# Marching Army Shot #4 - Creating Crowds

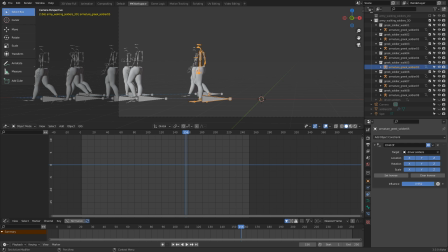And this way we can basically differentiate or make more random the speed of the animations of the soldiers. So this is how you mitigate that some of them are, their walk cycle is a little faster than the others.
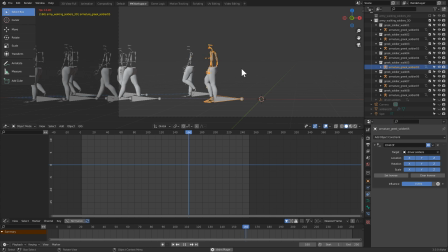Let's input something like 0.8. And he's still sliding. So 0.6 might be a better value.
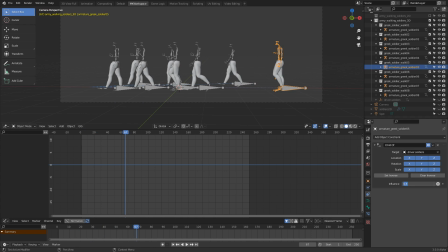He's lagging a lot, but now, yeah, he's too slow now. So 0.68, for example. This is, of course, playing with the numbers. 0.64. And yeah, this is better.
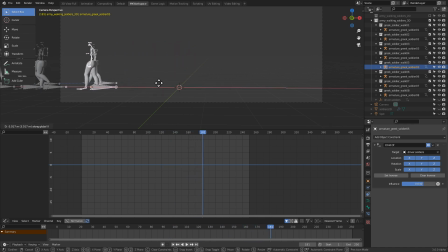We basically want to push him now to the left a little bit so that he's part of the group. And he'll be lagging. And this one, we can do 0.995, for example.
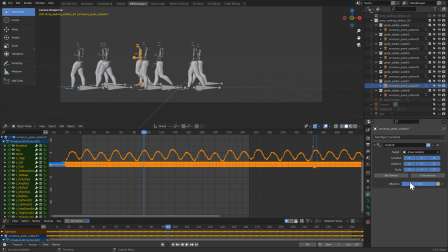95. This one 0.98. This one 0.99, just to add a little bit of randomness to that movement.
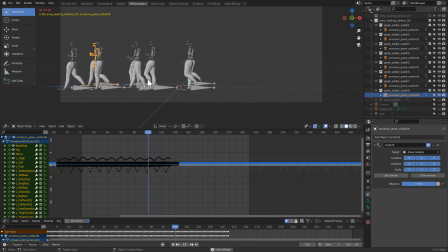It never hurts. Cool.
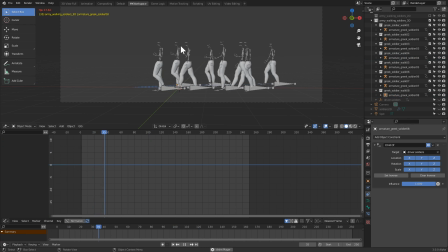And now our soldiers are walking.
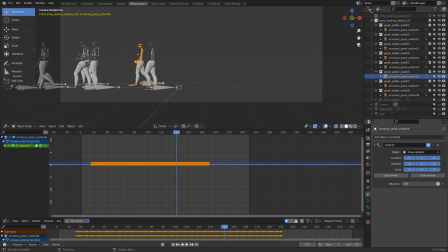This one seems to be going too fast as well, so 0.8 or 85 might be a better value for him. Cool. Very nice. And now unhide everything that we've hidden.
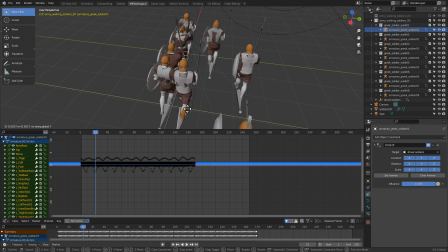And there seems to be someone going through the other. So let's push him on Y, for example.
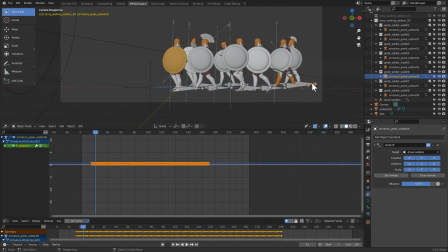And on X, push this guy to the back.
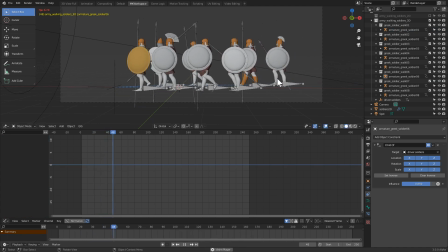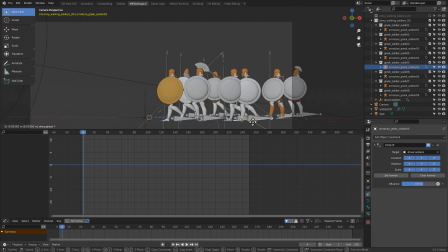And yeah, these guys are going through each other. So let's push this one to the foreground. And now when we unhide our particles
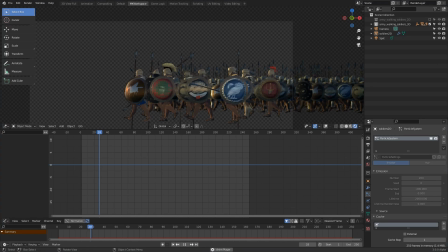and have a look at our scene, and now when we look at our soldiers and play the animation, well, it's not real time at all because it's quite a lot of data to preview in real time,
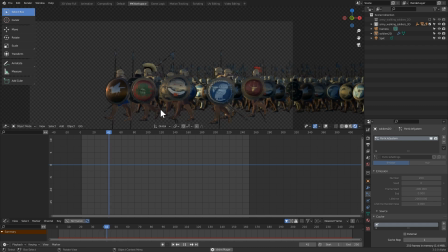and my computer is not the fastest, but this is the idea behind layering soldiers like that. With these 3D soldiers in the foreground, I have hidden the guys in the background so that one doesn't focus on them too much.
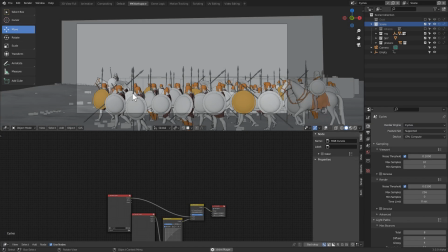And in my final scene, you can see that the idea behind layering this scene is completely the same. These are even the same soldiers, except for these horses here, of course. But I have just put together more soldiers than we did in our previous scene.
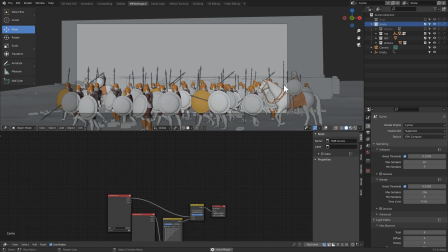I put them on various places of the scene. I did not reveal their legs so that it wouldn't be too visible that they may be sliding somewhere.
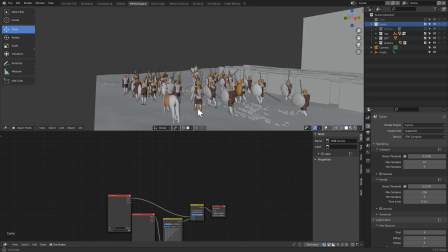And behind all of that, I put the 2D particles of the soldiers.
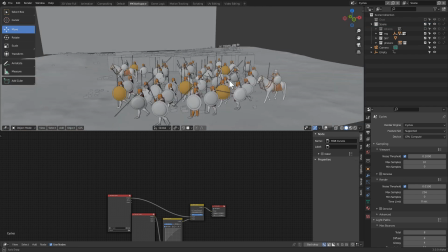And yeah, that's how I put together this crowd of people.
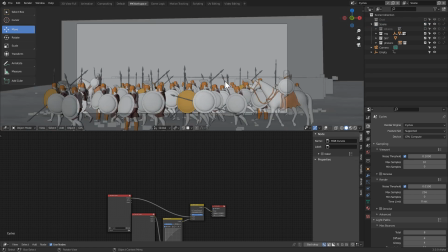I know it's not the most elaborate way to do this, but that's how I created my walking army shots. We'll not go into detail on the horse. That will be a topic for some of the later courses or tutorials.
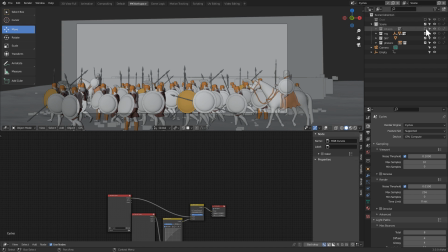And yeah, all that remains is me showing you how I put together this main hero. But for that one, I didn't use free resources. I used actually Character Creator.